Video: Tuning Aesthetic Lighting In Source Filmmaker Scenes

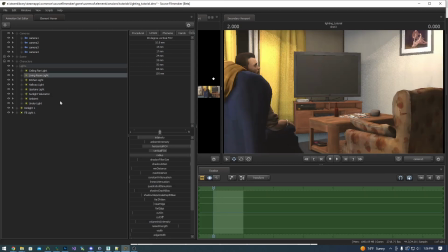We're going to select the living room light, go over to the motion editor, copy samples,
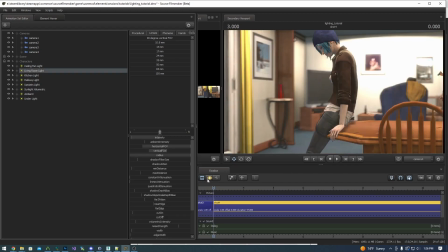and then come over here, select the living room light, and paste samples.
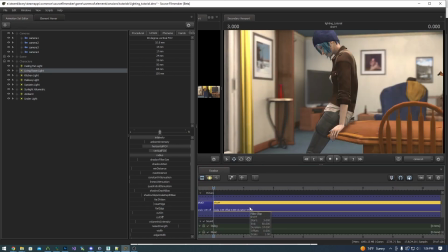And then that just gets our light adjustment transferred over. It is looking absolutely beautiful. I'm actually really liking most of this right now. The only difference I want to make is I want to give Chloe a very strong rim light.
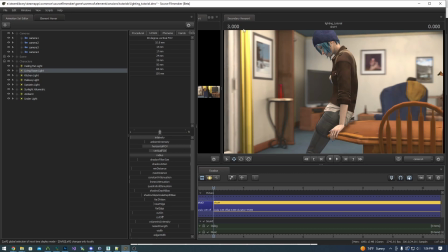It's going to be a blue rim light just because it's a very emotional color. And we're going to try and reduce this lighting right here on this curtain as well. So let's add a new light.
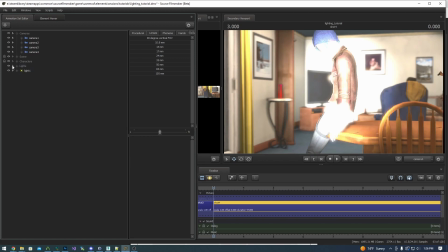Move all of these lights into it, bring the new light out, turn it off so I can focus just on the rim light.
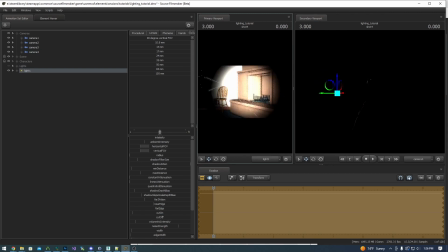We're going to give Chloe a very strong rim light here because we're going for a very stylized, emotional lighting here. Want to emphasize her angst. So we're going to give it a very bold blue color. Give it a little bit of radius.
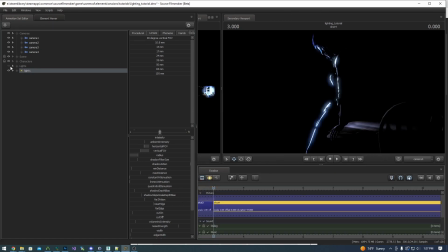Okay, turn on all the lights.
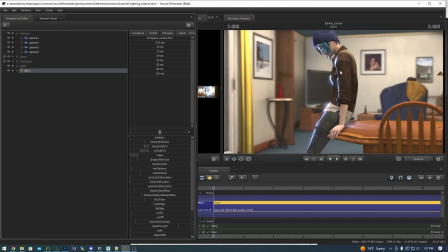Little bit too strong, and I want to bring in, I want to get it highlighting her nose a little bit more as well.
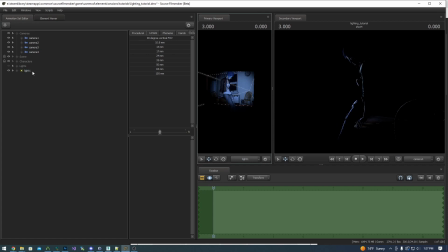And I think I'm going to also bring it down so it's shining up onto her a little bit.
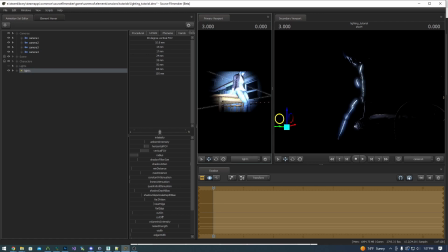And then we're just going to bring it this way. And then let's go ahead and try hand intensity.
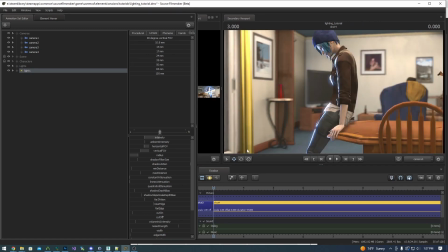It's going to probably still end up being a little bit strong. It's not bad though, it's getting a lot closer. Let's go ahead and reduce it a little bit more. Perfect, I love it. And let's go ahead and see if we can't reduce that curve. So in this shot, I don't actually want any rim, any highlights or fill lights.
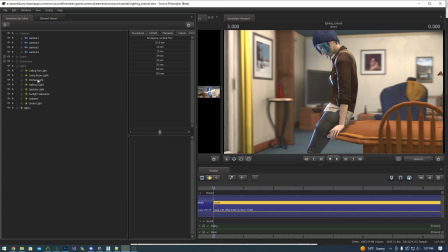It's perfectly fine exactly the way it is. So that's going to probably end up being the ceiling fan light. And it is. And so I actually like its intensity overall.
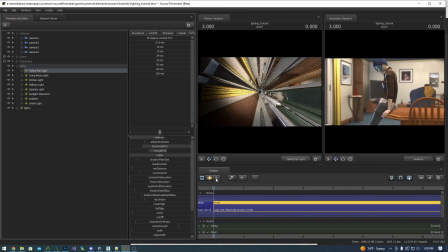So rather than reducing its intensity, I'm just going to reduce the FOV so I can see where it's aiming.
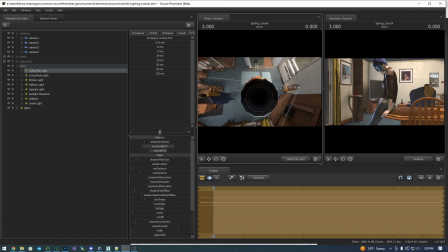And I'm just going to pull it and point it slightly away from the curve. And then bring it back up.
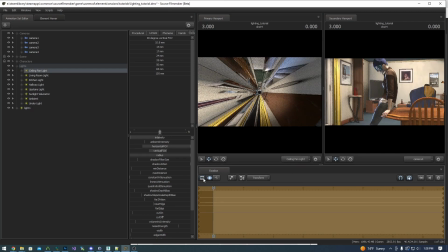Okay, that's a little too far away from the curtain. There we go.
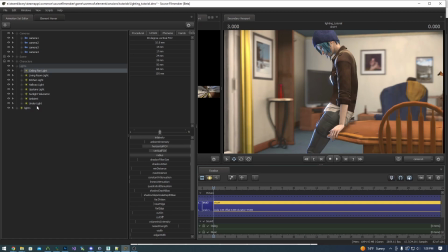Perfect. So that is our lighting. We're going to come over here. We're going to name this light room light one. Put it over there.
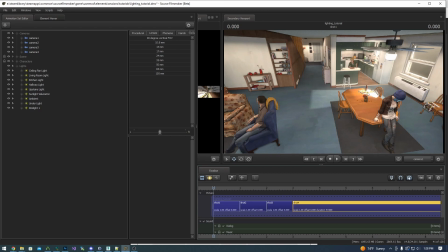And so now we have our wide shot, and we can see that the light on that ceiling fan is a little bit too heavy right there. So we're just going to reduce it a little bit. So we're just going to chop the zero off.
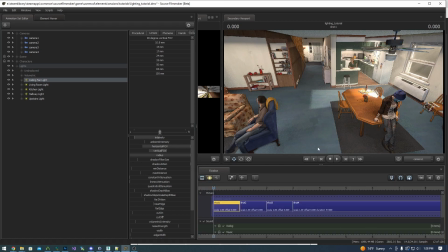Bring it down just a touch. Okay, that's not actually doing much.
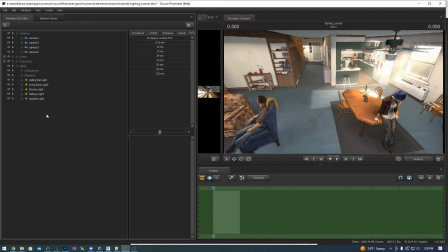We're going to undo that. Is it the sunlight that's doing that?
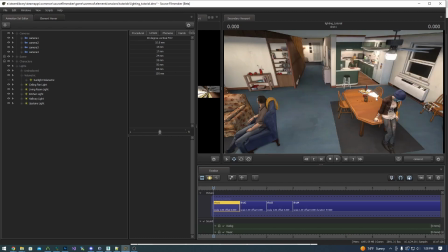So where is that coming from? I don't know. Another thing we can do is we're just going to grab the textures, the materials for those papers, and we're just going to darken them.
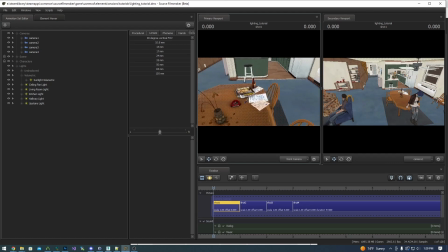Because if we turn off the lighting, we can see that they're fairly bright right now. If we darken them, then it'll compensate for the lighting. So for this particular scene, because it is all a model, all we need to do is find where it is. It's going to probably be either kitchen one or kitchen two or living room, one of these.
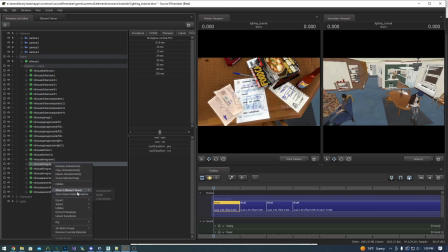There it is. Add an override, show an viewer, materials. So those are going to probably be papers or clutter or something like that. It could be paper stack. So let's come over here and just add a float called color two. Perfect.
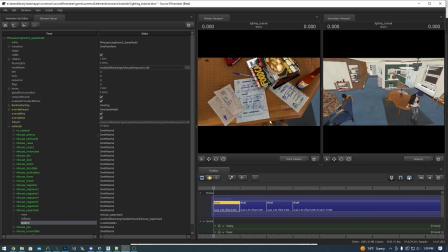That makes it dark. And we'll just go ahead and do like 0.7, turn on the lighting and see what that looks like.
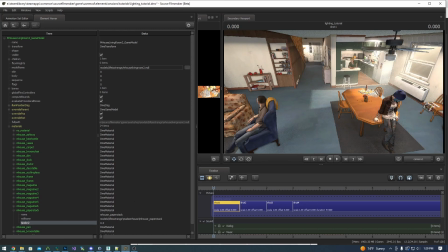All right, that's better. Let's reduce a little bit more, 0.5. A little too dark. Split the difference, 0.6. Perfect. And so that makes that look better for this particular shot.
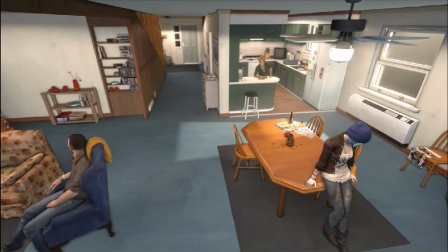So now we have our wide shot done. We have our close-up of Joyce.